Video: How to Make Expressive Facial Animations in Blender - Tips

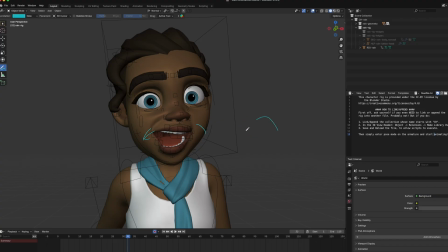246s
It's not just like a normal mouth where it's just like that. we want to add some curvature and also another thing is delay is something that you need to pay attention to too notice how one
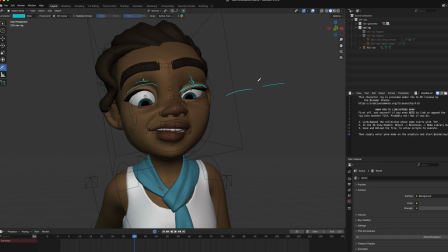264s
eyelash is lower than the other we don't want them at the same length and the thing is you could do this and get away with it really well but sometimes adding imperfections in your character's movements
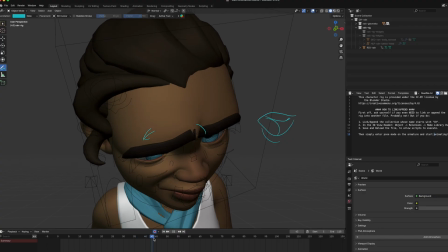279s
will really bring out the expressiveness so as she's going down notice how her eyebrows
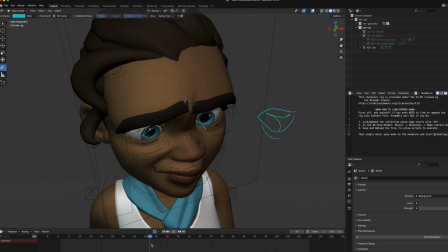286s
go up first and then go down they follow that's called follow through and notice right here instead of her going from here to here so but just moving her head up and down
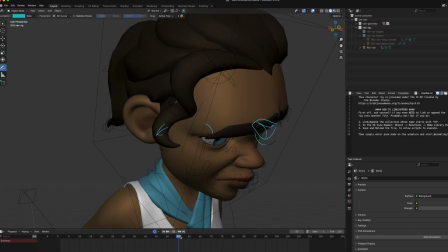301s
she moves it back i'm going to turn it around she moves it back she
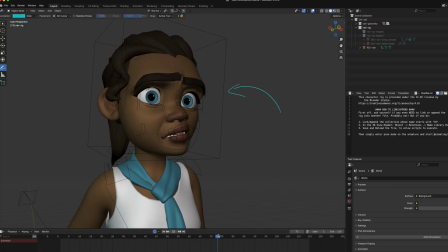307s
moves it back moves it up and then moves it back down but
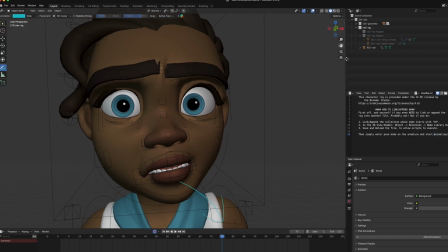317s
also when we zoom in on the face i want you to pay to see something really interesting
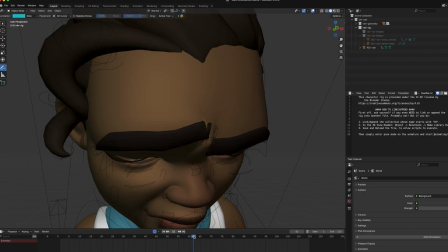322s
so notice how there is always movement in her
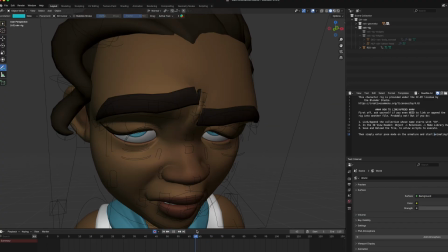327s
features there's no um static movement so
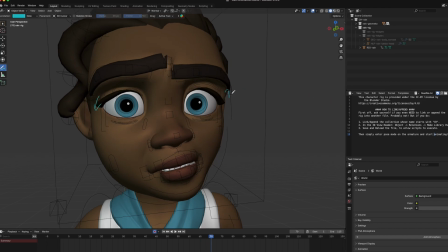331s
if you notice one eyelash is going down one eyelash is going up this is going,
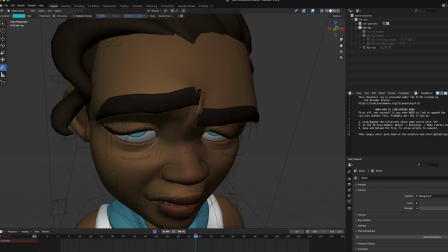336s
this is going this way, there is some slight movement,
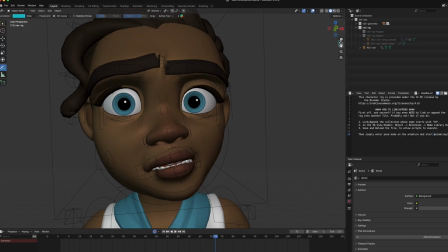342s
and the other thing is to add more character into this animation,
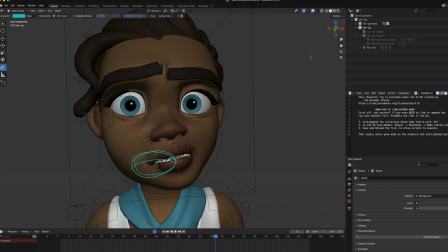349s
how about instead of having her mouth be here, have her mouth sideways, so you're creating more of a worried effect,
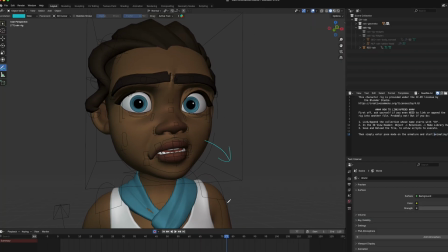366s
and this is, this is where I was talking about squash and stretch, this is when you take a part of the character and you either stretch it to it to a limit that's not normally given to the character if they were using the move normally by that i mean notice how she's about
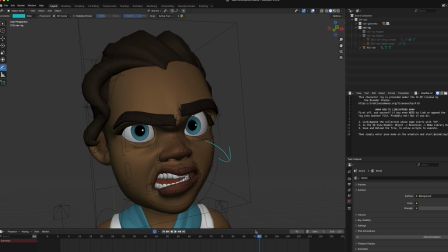381s
to get angry but instead of it going from here to here normally like that we're gonna have a stretch
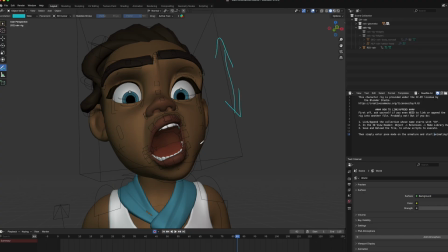389s
so head kind of stretches extends out and the other thing is um there's a squash
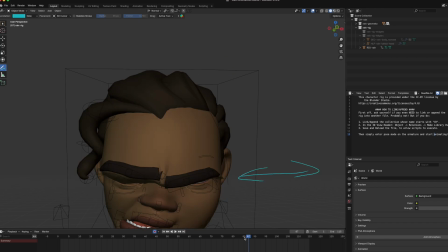398s
so your head squashes down.
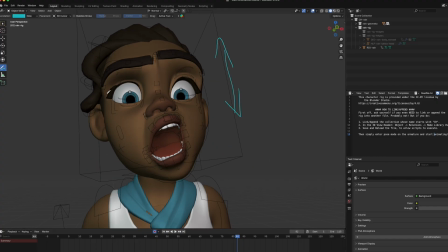402s
But another thing is, I'm just going to pay attention here, is notice how this eyelash is lower than the other one, and this eyebrow is lower than the other eyebrow. And notice, instead of having the mouth here, we angle it.
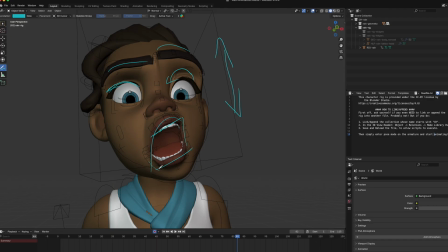419s
They have one lip lower and the other lip lower as well. So adding imperfections is really going to make your stuff stand out.
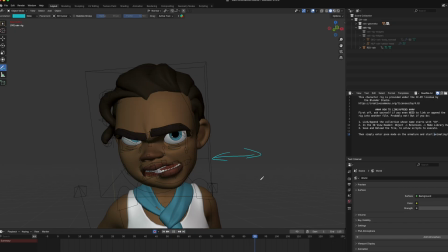431s
And another thing is since this is super fast the viewer probably can't tell but it looks really smooth But another trick
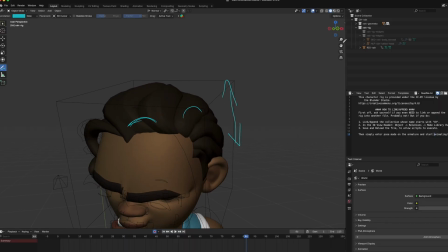438s
I want to tell you is that sometimes adding little strange movements in the jaw will really
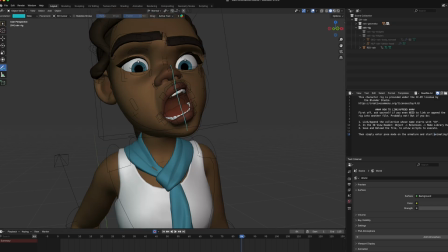446s
Make it look smooth. So notice how her jaw doesn't stay in the center when she's shaking her head vigorously
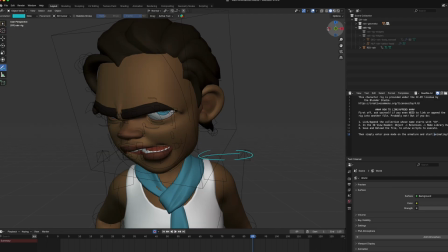454s
It moves to the side so notice how it looks it looks really weird i know that it looks really weird it looks like you know it's
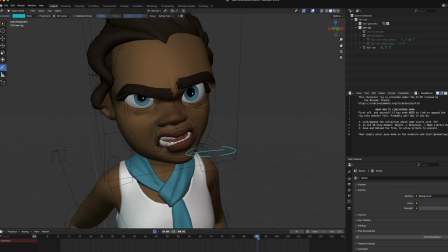462s
very strange but notice how that stretch creates a transition and it
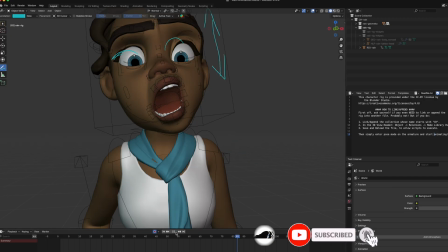469s
just slows down i'm just gonna play that part really quick and
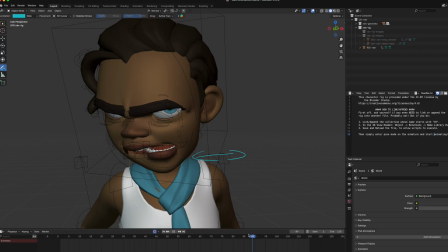475s
also it's there's a slow out on that part so it means it gets fast and it slows
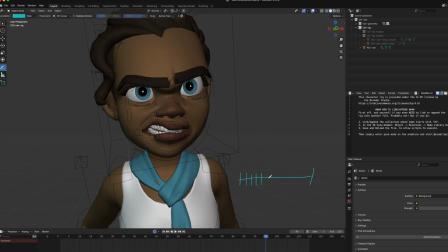481s
down so she's shaking her head vigorously and then it slows down so basically it's almost like we take this point it's moving really fast and it slows down
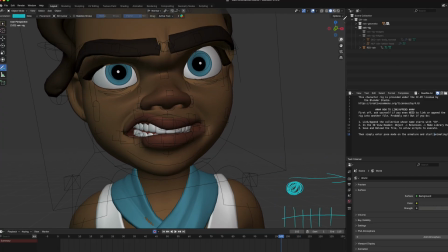500s
okay and also another thing is when you're doing angry faces or expressions
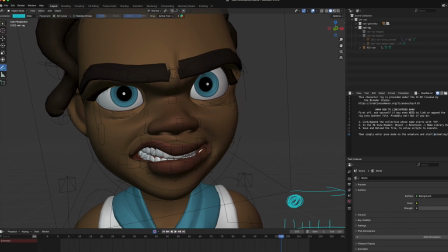506s
try to aim for a lot of because when you know when you look at an
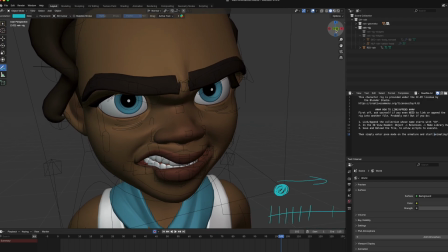512s
animated film some of the best animated films have a lot of unevenness to create the expression so if you notice her mouth is not just like this it's
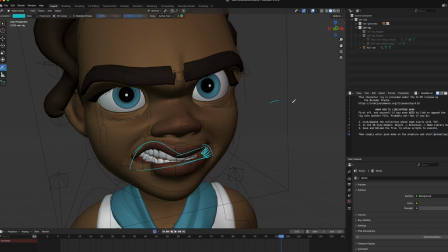532s
not like that it's more angled and And that's what we call exaggeration. We're pushing it past its normal limits. And then it goes back to normal.
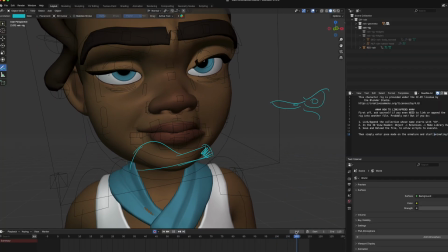550s
But even with that, even when you see that,
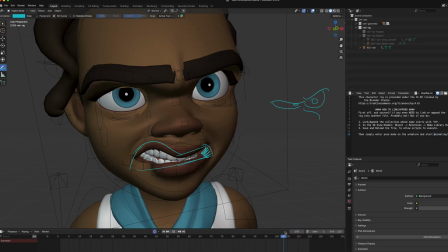554s
another thing to pay attention to is her mouth goes down and then goes back up.
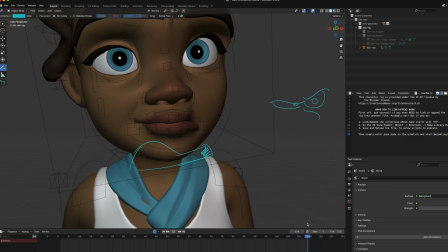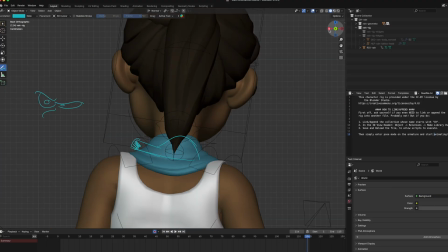567s
So those are some key things to remember when you're animating these characters.
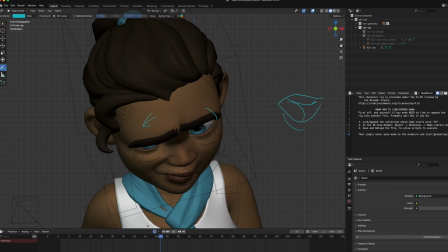572s
I'm gonna give you another example in just a minute.
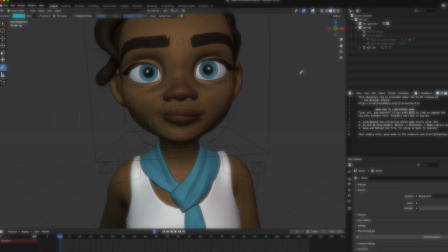577s
but if there's any takeaways from today push for appeal push
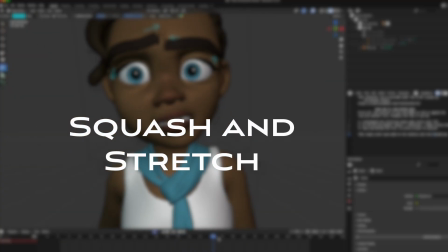583s
for exaggeration and push for squash and stretch those
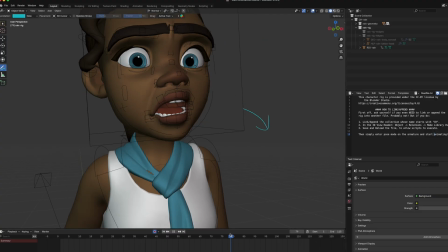587s
will make it really well and also unevenness so making the characters
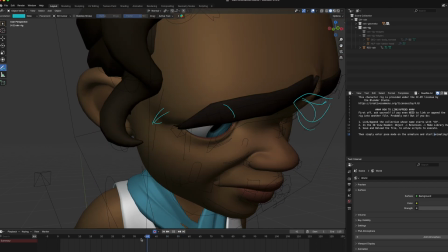593s
expressions uneven not too some not symmetrical i have another animation
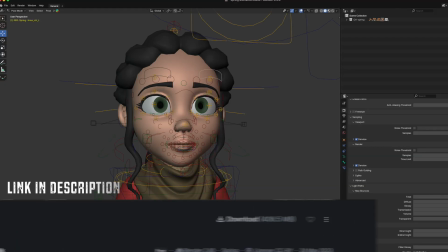599s
this is another character from blender's projects but another thing is this one's
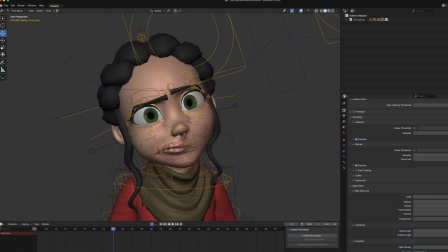605s
a little bit different a little bit of a slower movement like a head tilt but I was gonna let you see that notice how her eyebrows um are uneven because
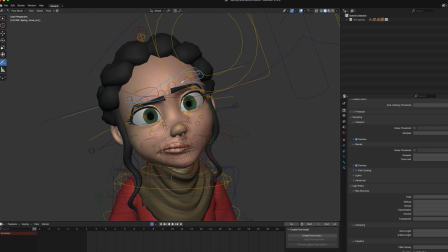624s
she's kind of confused so there's a little bit of an arc there's a little bit of a curvature there her mouth is to the side and another thing um to keep in mind is when a character is static and they're looking at something. One thing to keep in mind is that sometimes if you pay close attention,
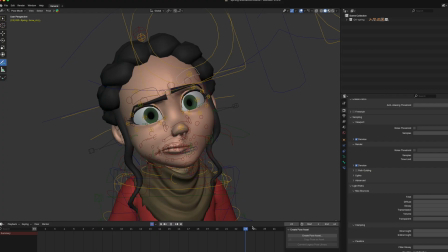644s
sometimes the eyelashes will flutter a little bit. If you notice, her eyelashes are kind of fluttering a bit. It's kind of hard to notice, I know, but if you pay really close attention,
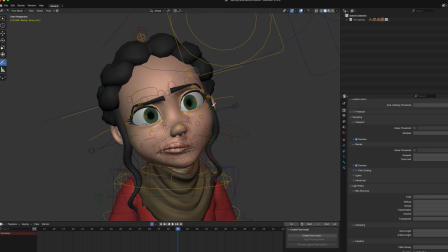657s
there's a little bit of eyelash fluttering. But another thing is the pupils, these are moving very slowly and it's kind of hard to notice one thing to remember is whenever a character is looking or
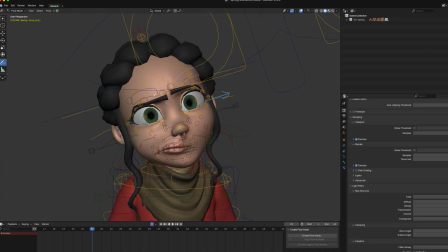673s
in a certain direction move the eyes first and then have the head follow that way it'll feel more realistic and it's not just floaty and basic and movement this is my first blender video I hope you enjoyed it make sure you subscribe and I will be putting more animations out in the future